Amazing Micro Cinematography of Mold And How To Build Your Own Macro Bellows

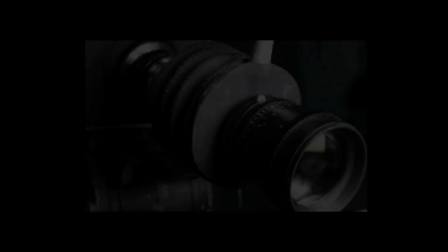[2:17]
I used two different lenses for this project.
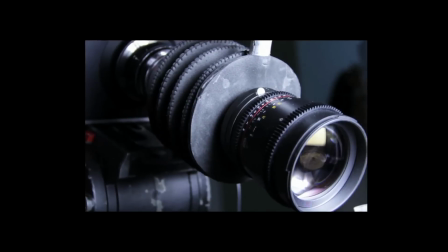[2:20]
A Samyang or Rokinon 85mm and a Carl Zeiss high speed 25mm prime.
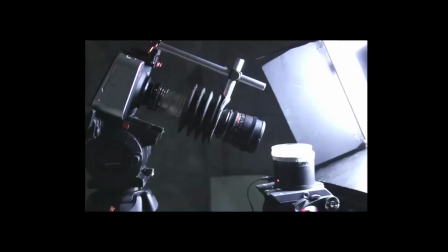[2:26]
Both had very long extension bellows that I made myself. They cost next to nothing and were relatively simple to make.
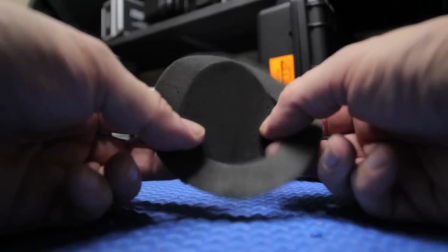[2:33]
First, I cut a round piece of sheet rubber, then cut out a smaller circle from its center,
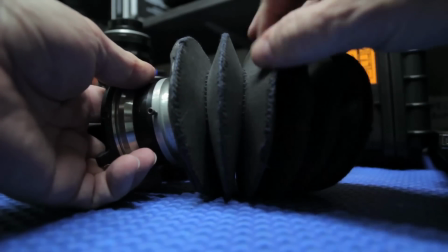[2:40]
stitched all the centers together first, then stitched all the outsides together.
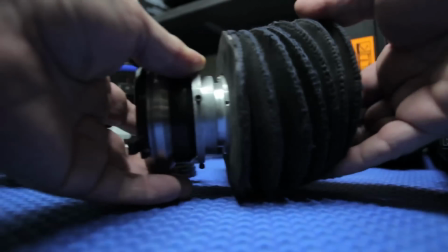[2:45]
That became my bellows.
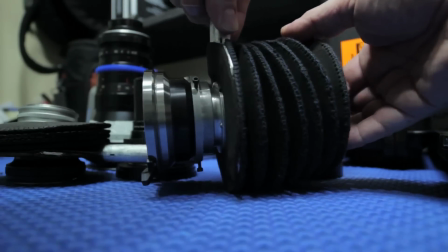[2:47]
The more circles of rubber you cut and stitch together, the further you will be able to extend the lenses, allowing you to focus closer to the subject.
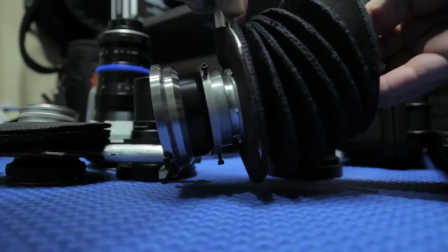[2:55]
This type of bellows also allowed me to shift the center lens position from the center of the sensor,
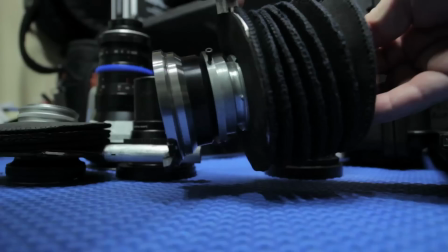[3:01]
counteracting the very acute keystoning effect you get when your subject area is only about a millimeter squared.
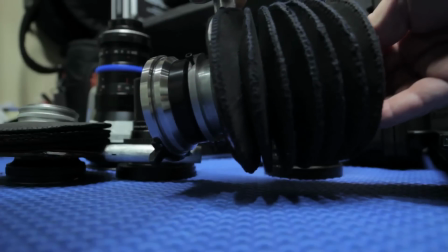[3:08]
The lens can also swing, counteracting the incredibly shallow depth of field.
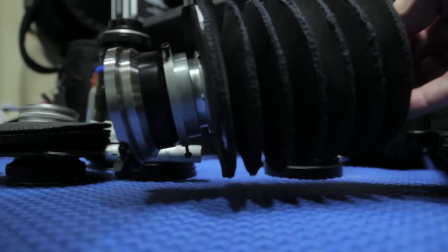[3:13]
The flexibility of the bellows made finding my shot surprisingly simple. This bellows was attached to my Van Diemen PL Atten mount adapter.
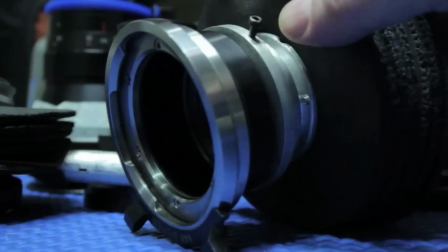[3:21]
It costs more than the camera that I was going to shoot with,
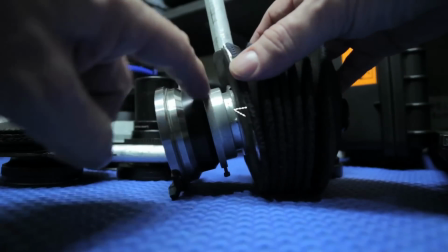[3:25]
so I lathed this extra adapter in my machine shop so I didn't have to put holes in my Van Diemen mount adapter.
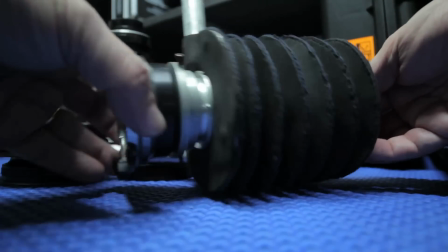[3:31]
I cut a round of sheet aluminum and glued it inside the rubber, then bolted the adapter in from the back.
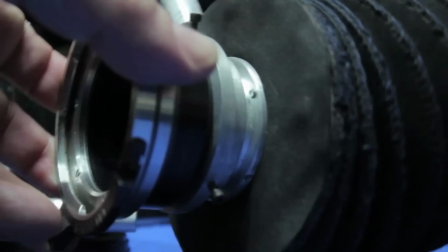[3:38]
This is the bolt coming through the adapter. The bellows for the EF Samyang was easier to make.
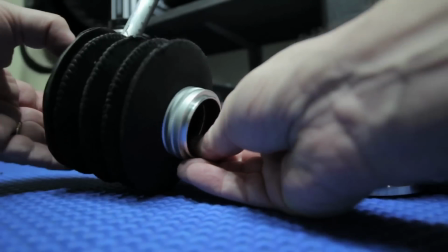[3:44]
I had a shorter bellows for this lens as I also used a set of Minolta macro extension rings.
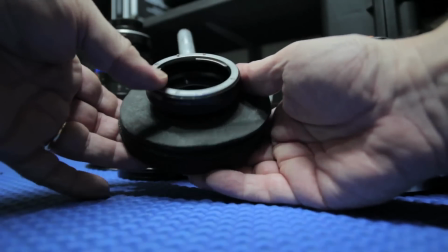[3:49]
The lens mount was a cheap EF to micro four thirds adapter that I bought for about twenty dollars.
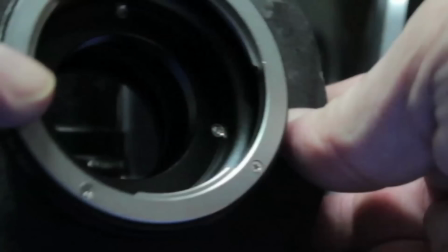[3:55]
I drilled holes in the mount and bolted them in from the back. I threaded the holes to take the bolts, but if you don't have the tools to tap holes, you could just drill a straight hole and use nuts and bolts.
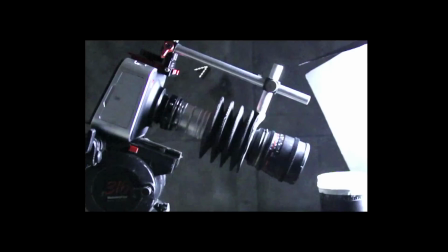[4:06]
I used a reasonably priced 50mm bar system that mounted to the bellows. The bars are designed to mount to the base of the camera, but the Blackmagic also has threaded receptors on its top side, allowing me to get my lens close to the petri dish.
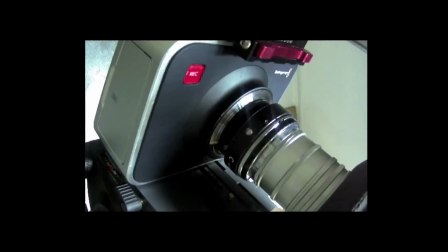[4:20]
This is a Micro Four Thirds to C-mount adapter, and this is a Minolta to C-mount adapter.
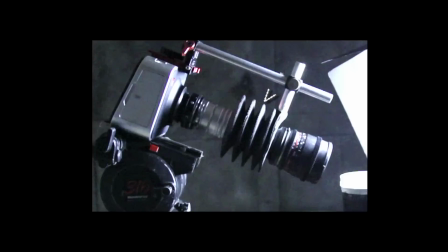[4:26]
Then I placed my Minolta extension tubes, then the rubber bellows, then the EF adapter, and finally the EF Samyang 85mm.
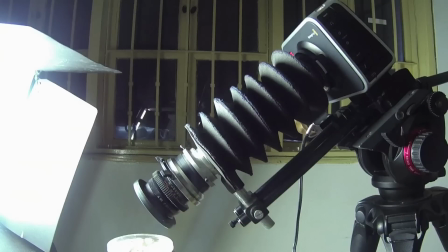[4:35]
I used the wider 25mm to get a fuller shot, but was able to get close using the macro bellows.
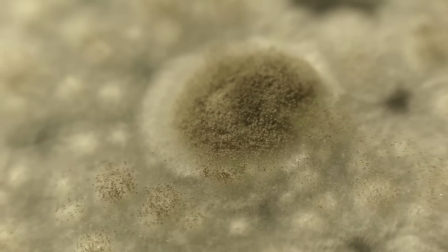[4:41]
The wide angle also helped widen what would be a very shallow depth of field, so most of the frame would be in focus.
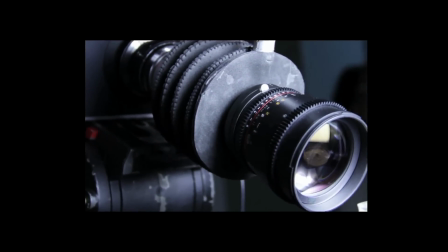[4:48]
I used the Samyang 85mm for the micro close-ups utilizing the swing and shift to maintain a focus across the frame.
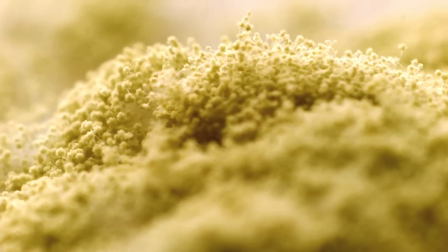[4:55]
This was all shot using an intervalometer for timed single frame exposures.
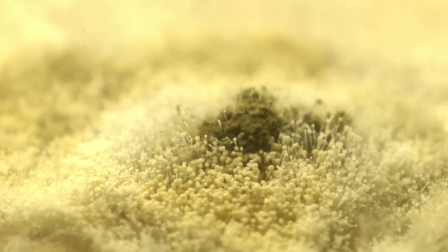[5:00]
I used the internal intervalometer in the Blackmagic cinema camera. It is easy to use and well designed and has a surprisingly wide range of frame speeds.
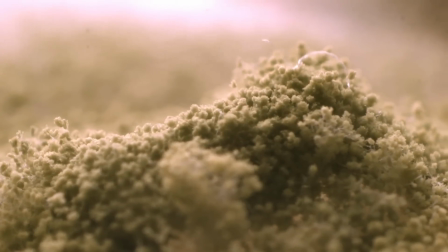[5:09]
For the effect of the camera floating over the mold I moved the petri dish rather than the camera.
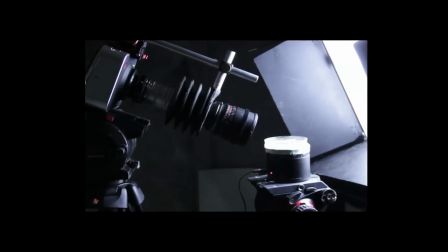[5:14]
Each shot required a different frame rate ranging from one frame every 20 seconds to one frame every 10 minutes.
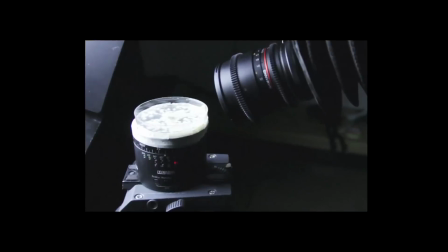[5:20]
For the faster frame rates, I used a Seven Oaks programmable motorized pan head.
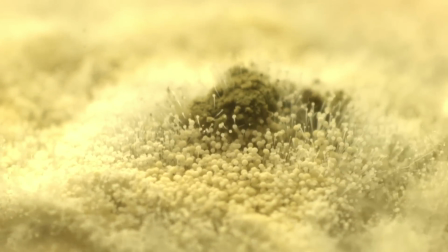[5:25]
But the slower frame rates were too slow, even for the slowest setting on the pan head.
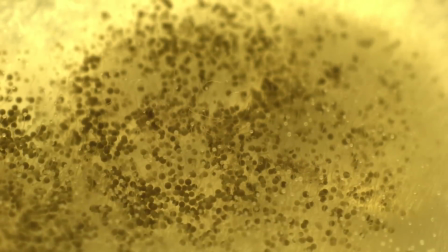[5:30]
So we had to do them by hand, using a Manfrotto geared head.
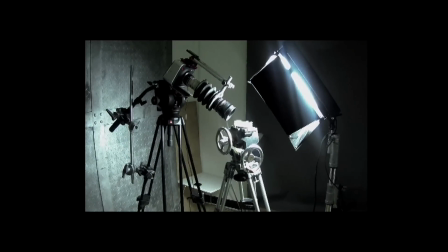[5:34]
Long ago I had replaced the Manfrotto plastic handles with the metal handles from my old Worrell head.
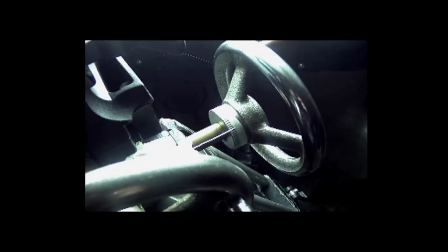[5:39]
We put a wire marker made from a paper clip and a strip of masking tape around the handle's collar.
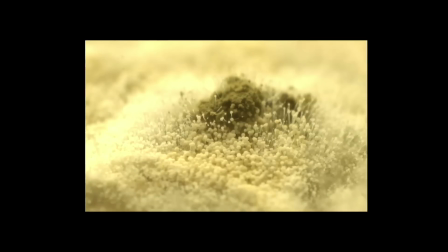[5:45]
We rotated the head till I found the frame I wanted to start with. Then, marked the starting point on the masking tape.
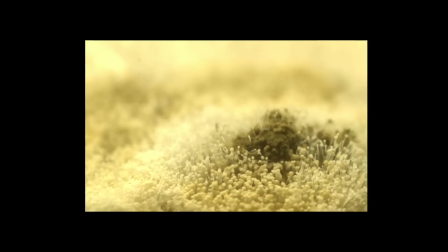[5:52]
We then rotated the head and framed up the end shot. Then, we marked this on the tape.
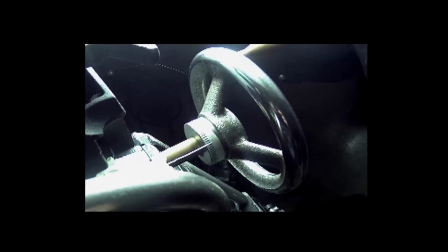[5:57]
The shot was supposed to run for 72 frames, so we calculated 72 increments from the first to the last mark.
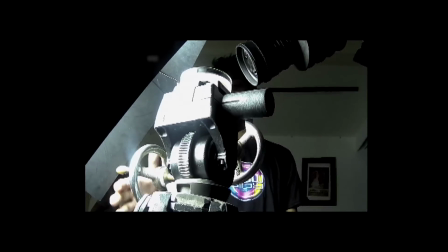[6:05]
We started rolling and kept an eye on the frame counter. When the camera exposed the frame, we moved the pan gear by one increment.
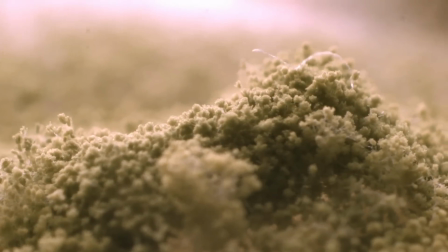[6:12]
The result was a remarkably smooth move. Because the look the agency requested was landscape and fields,
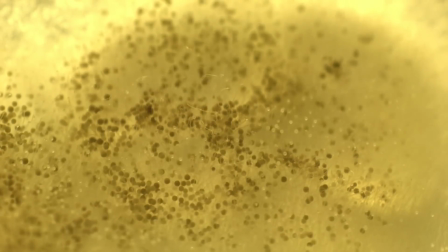[6:19]
I lit the mold as if it were daylight, with a quarter sun rising behind the subject.